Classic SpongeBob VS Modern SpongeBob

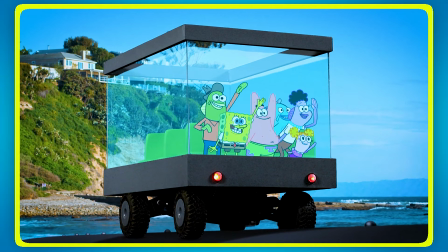8:17 The celebrity birthday wishes are just there. They exist because someone thought they'd be fun, not because they advance any kind of narrative.
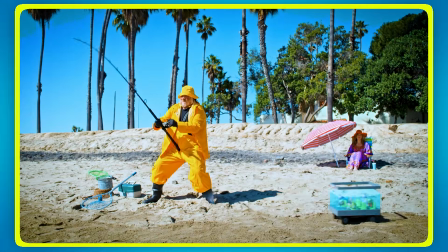8:25 Modern SpongeBob seems to think that more equals better. More locations, more characters, more chaos, more randomness.
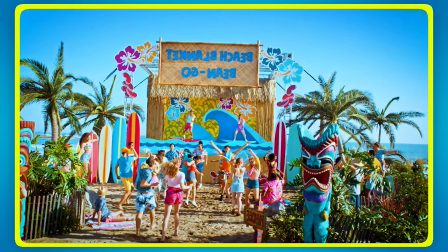8:32 But storytelling is about making every element count. Classic episodes felt intimate and focused.
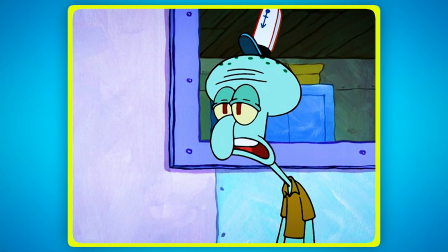8:38 Modern episodes feel scattered and exhausting. What really bothers me is how classic SpongeBob trusted its audience to care about small moments.
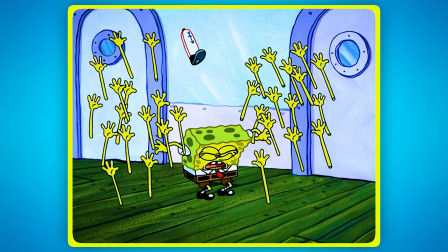8:45 SpongeBob being afraid of the dark was enough for an entire episode because the writers understood that relatability creates investment.
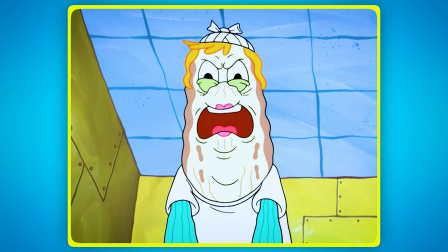8:54 Modern SpongeBob seems to assume viewers need constant stimulation, so it throws increasingly bizarre scenarios at us.
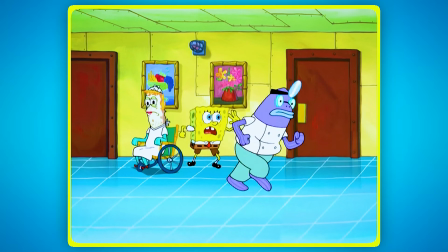9:02 The shift represents a fundamental misunderstanding of what made SpongeBob special. It was the genuine heart underneath all the silliness.
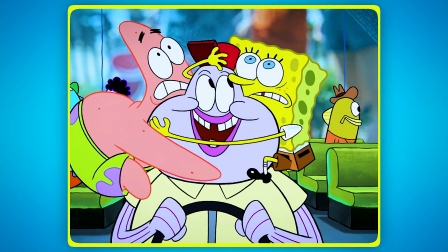9:10 When storytelling becomes just an excuse to string together random gags and celebrity appearances, you lose that emotional core.
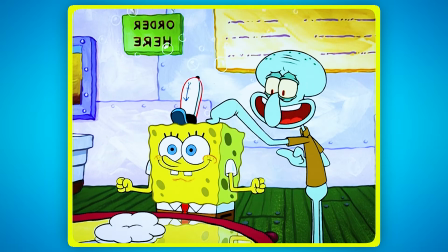9:17 Classic SpongeBob focused on exploring what a situation could teach the character. Modern SpongeBob, however, is more about creating the weirdest scenarios possible.
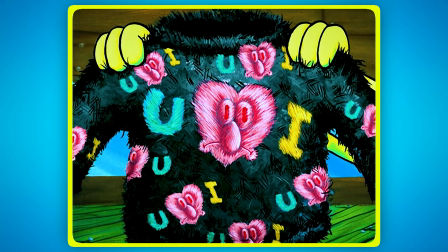9:26 That change really shows everything that's gone wrong with the show's direction. Classic SpongeBob wins this round without question.
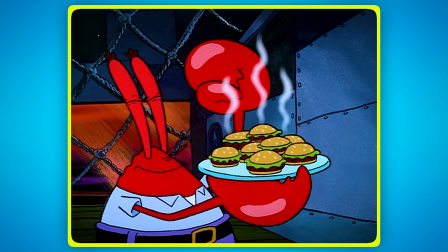9:34 The storytelling gap between focused, character-driven narratives and chaotic spectacle is massive.
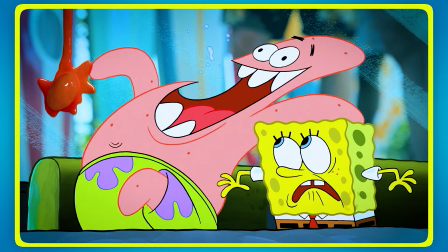9:39 Classic SpongeBob focused on character-driven stories, while modern SpongeBob's chaos is balanced by sharper, more creative animation animation.
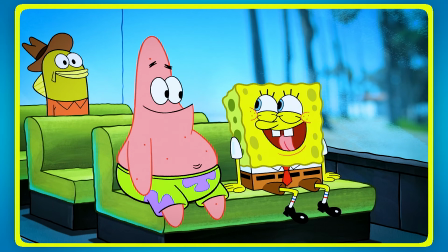9:48 Now let's talk about animation style.
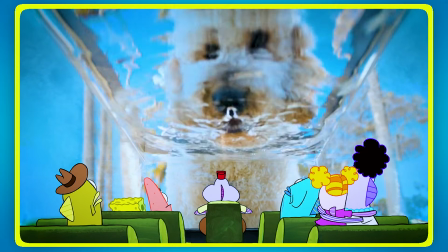9:50 I know this sounds crazy, but I think modern SpongeBob's digital animation is actually better than the classic hand-drawn style, and here's why.
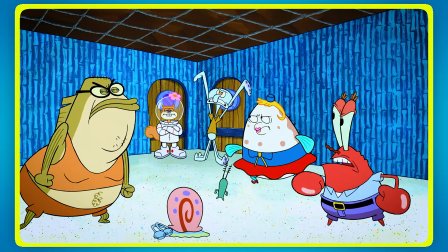9:57 Digital animation gave creators new ways to make jokes that the early seasons could never do.
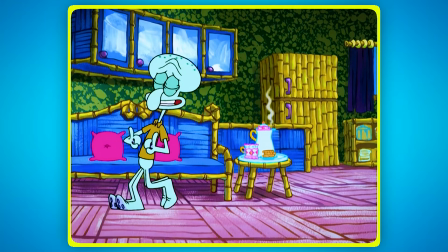10:02 Let's talk about House Fancy from Season 6. Yes, it looks clean and polished, but that control helps the comedy in ways hand-drawn animation just couldn't.
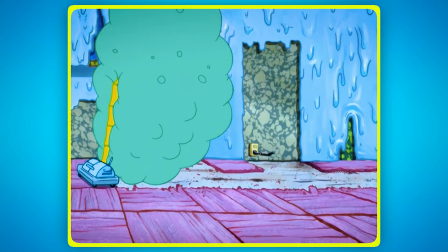10:10 When Squidward's house gets destroyed by the vacuum, the joke works because of that digital control.
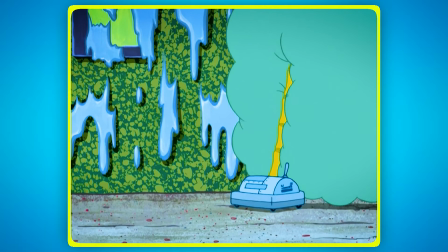10:15 The animators can show each piece of furniture getting sucked up in perfect detail, making a satisfying visual that builds the comedy.
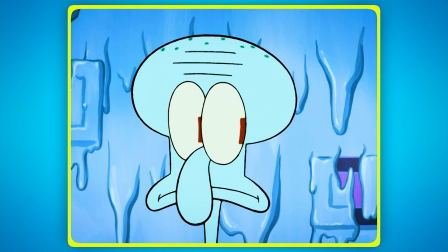10:22 Hand-drawn animation would have made this scene feel messy and hard to follow, completely ruining the humor.
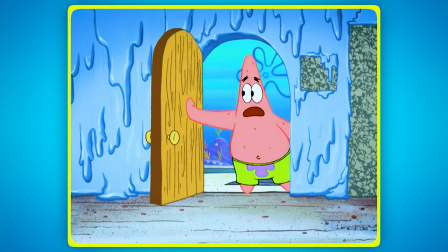10:29 The clean look that critics complain about is actually artistic control.
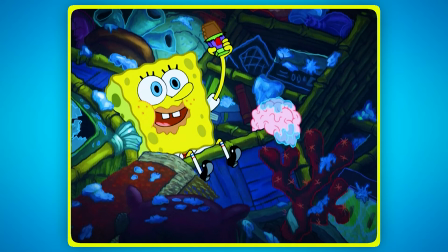10:33 Modern SpongeBob can make exactly the visual the creators want, rather than hoping a hand-drawn frame looks right.
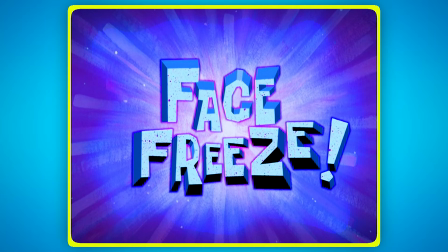10:40 This means when they do push limits, like in episodes such as Face Freeze or The Splinter,
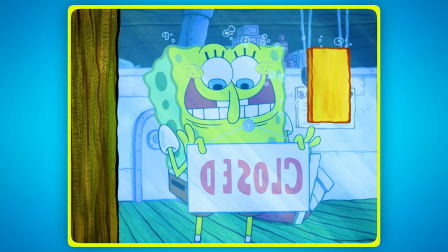10:46 they can create truly weird, impossible faces that would be nearly impossible to draw the same way every time with traditional animation.
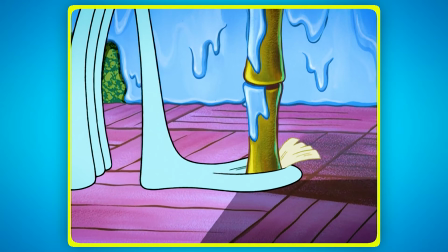10:54 Take the gross toenail scene from House Fancy. Love it or hate it, that level of detailed grossness needs digital control.
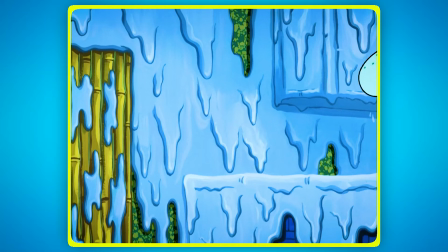11:01 The animators can control every part of the visual to make the biggest impact.
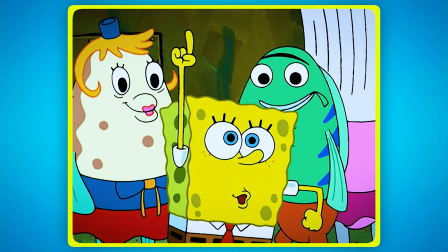11:05 Classic SpongeBob's rough edges would have actually made moments like these softer and less effective.
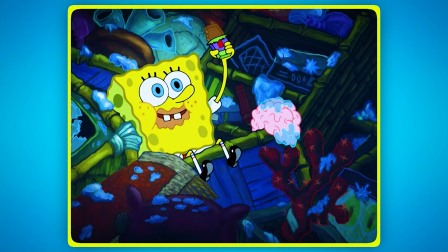11:10 Modern digital techniques also allow for better visual storytelling.
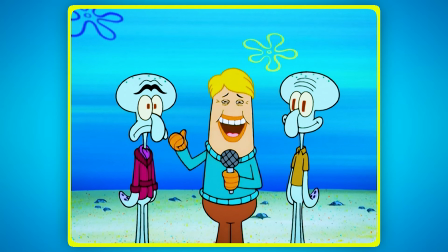11:14 Episodes can use complex camera moves, detailed backgrounds, and layered visual effects that help tell the story.
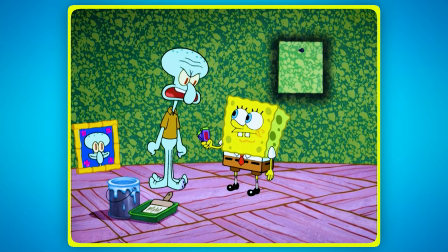11:20 When SpongeBob's imagination runs wild in modern episodes,
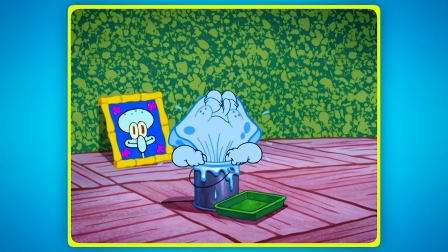11:23 the animation can actually show us impossible things with clarity that makes the weird stuff feel even weirder.
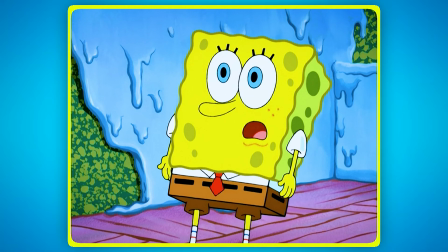11:29 The happy accidents that classic animation fans love weren't always good.
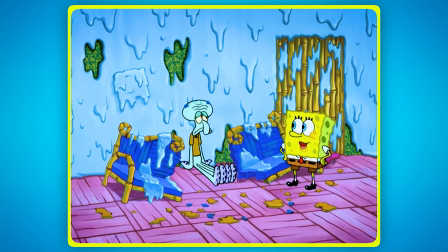11:36 Sometimes they were just problems. When an animator's hand slipped or a frame came out wobbly, that was just the reality of the medium.
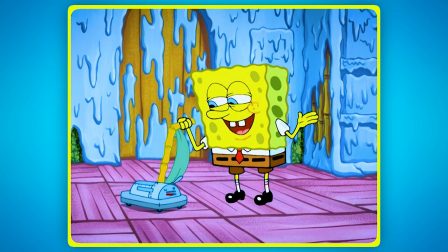11:44 Modern animation gets rid of those technical problems, letting artists be more careful about when and how they break the rules.
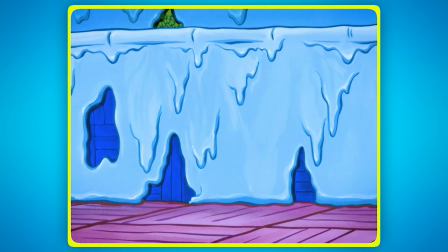11:51 What critics call committee-designed animation is actually the result of having better tools and more control.
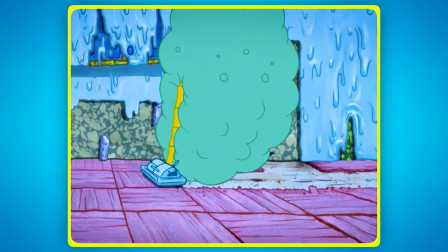11:59 Modern SpongeBob can keep visual consistency while still pushing creative limits.
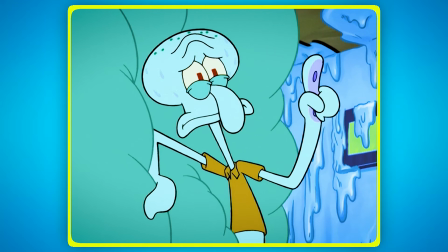12:03 The characters still move with cartoon physics, expressions are still wildly exaggerated, and the humor is still visual.
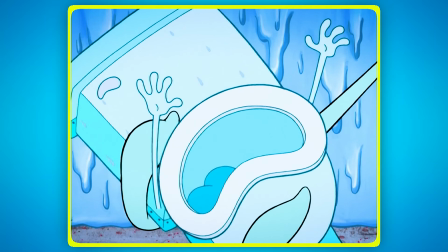12:11 It's just done with more precision. The irony is that digital animation has actually made SpongeBob more cartoonish, not less.